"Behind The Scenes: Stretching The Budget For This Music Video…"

hey guys my name is anthony i'm a commercial dp slash videographer here in orlando and we're doing a bts of this worship production that we have going on i wasn't able to find one on youtube so i figured i would just make one on my own but even if this kind of thing
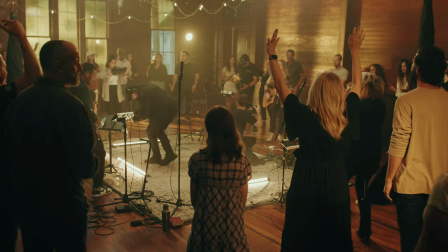0:23 isn't your thing i would stick around to the end because there's going to be some useful just behind the scenes
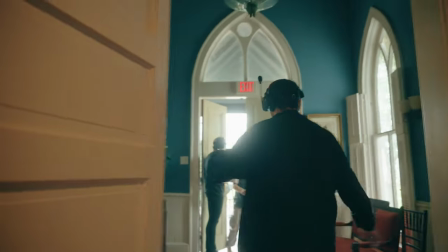0:29 maybe things going wrong hopefully not but behind the scenes look onto how these productions really happen whether it's haze we're going to talk to the gaffer other different people on the production so
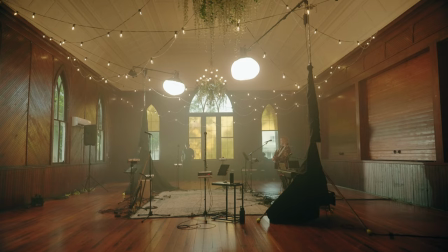0:41 super excited come join us so
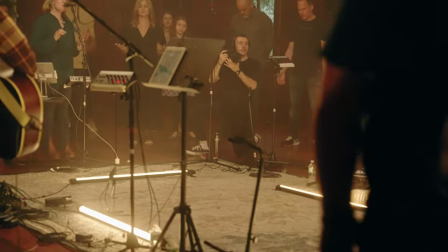0:46 right here i have my buddy aj he's actually going to be doing bts photo as well as taking photo of the event he'll be hands
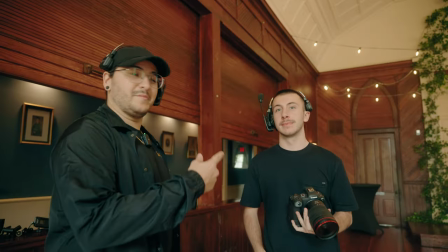0:52 on set but he also has a youtube channel so check him out is anything you want to say uh appreciate you having
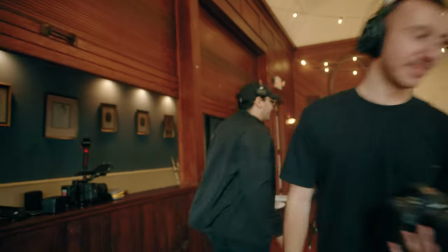0:57 me out absolutely that's gonna be dope so follow me here to this guy with the tennis balls So this is Dan the man,
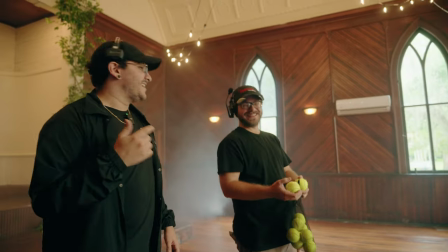1:06 he's an incredible gaffer and he's really
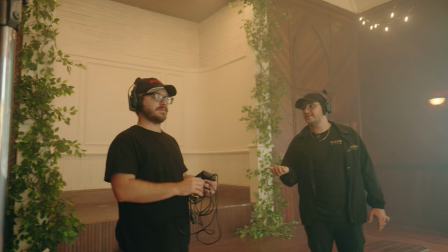1:12 going to be making this production just look a lot better than what I would have done if I was the gaffer.
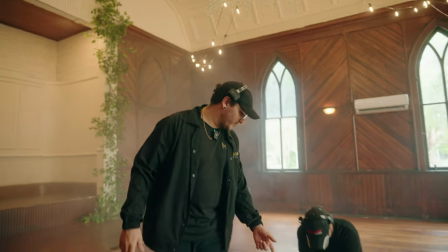1:17 So super stoked to have you on bro. Let's do it. Let's get to work. So what are we working with here? So this is an H320 Avenger Hi-Hi.
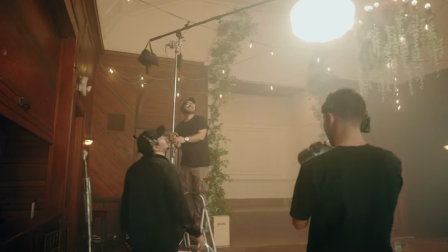1:26 So basically we're setting it up so that we can boom a light and use this natural ambience that we already have to
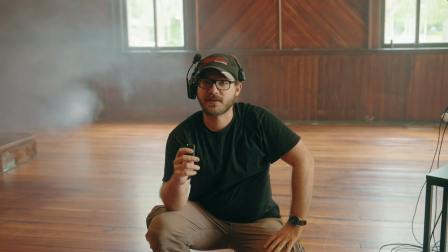1:34 create a soft glow on the middle area that's kind of what we're going for to start and then we'll build from there we did we actually did this production pretty last
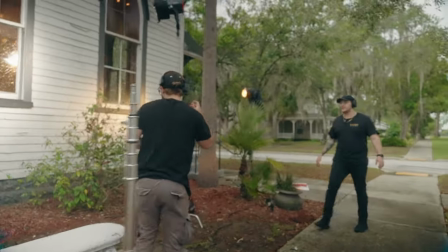1:41 minute but I'm super excited to shine some lights through the windows because with the haze it's gonna create some
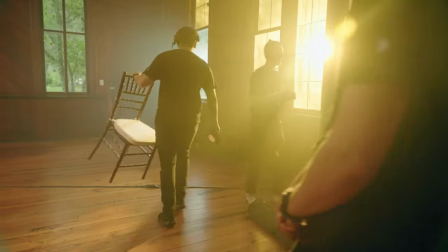1:47 nice thick beams of light that'll look hopefully good so
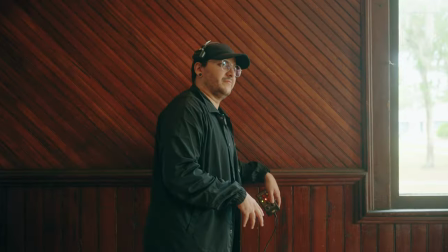1:52 we could probably get like a towel or something just to like dampen the just
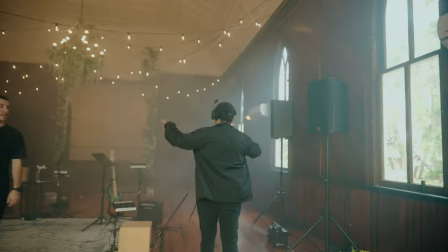1:58 a little bit yeah we'll put it we'll put it underneath it and over it so this lets us do intervals we
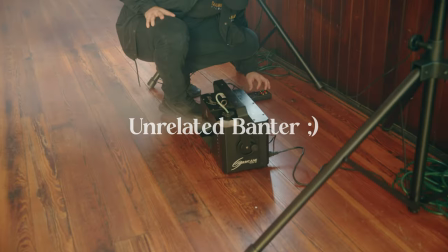2:07 could have output every certain amount what
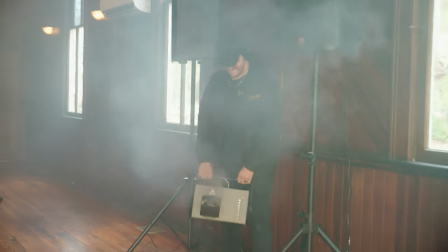2:12 oh no bro yeah
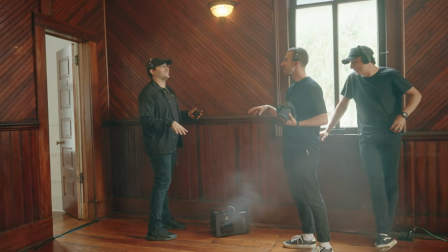2:18 that's what I'm thinking if watch it be like the same exact frequency yeah it like works out perfect
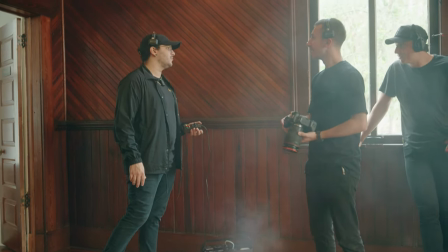2:26 it's like yo what did you how'd you get that drone noise how'd
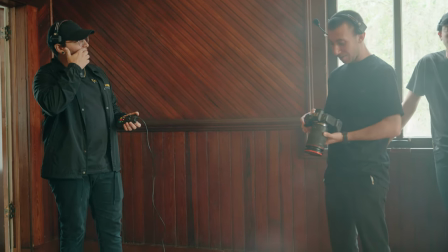2:31 you get that drone noise on your on your Nord bro.
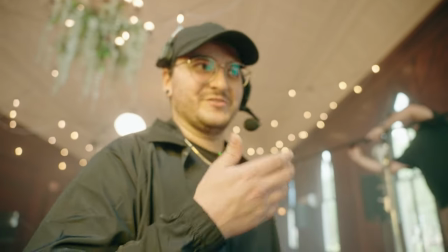2:34 I always feel weird at this point because you really can't do anything with cameras or anything I'm just telling people what to do.
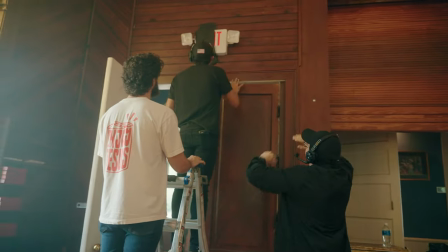2:43 You want me to clean it up? Yeah clean it like closer to the thing. So you're just gonna hand me this.
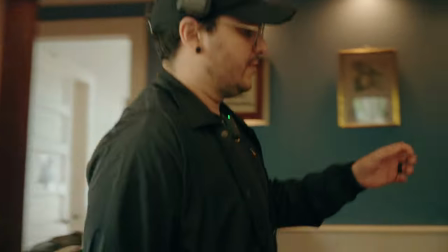2:48 I'll just show you the camera setups that we're working with today so for one of the cameras I have my buddy Ray he's over there if you want I'm gonna just,
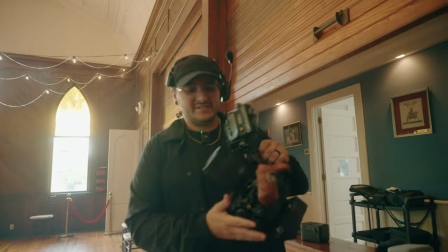2:59 he's gonna be using the C70 with a 24 to 70.
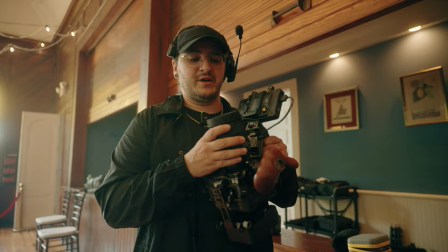3:04 I actually don't have a speed booster on it normally, which is what I would use, but my 70 to 200, I found out was broken yesterday morning.
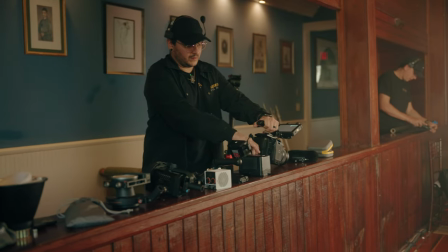3:10 So we need the reach.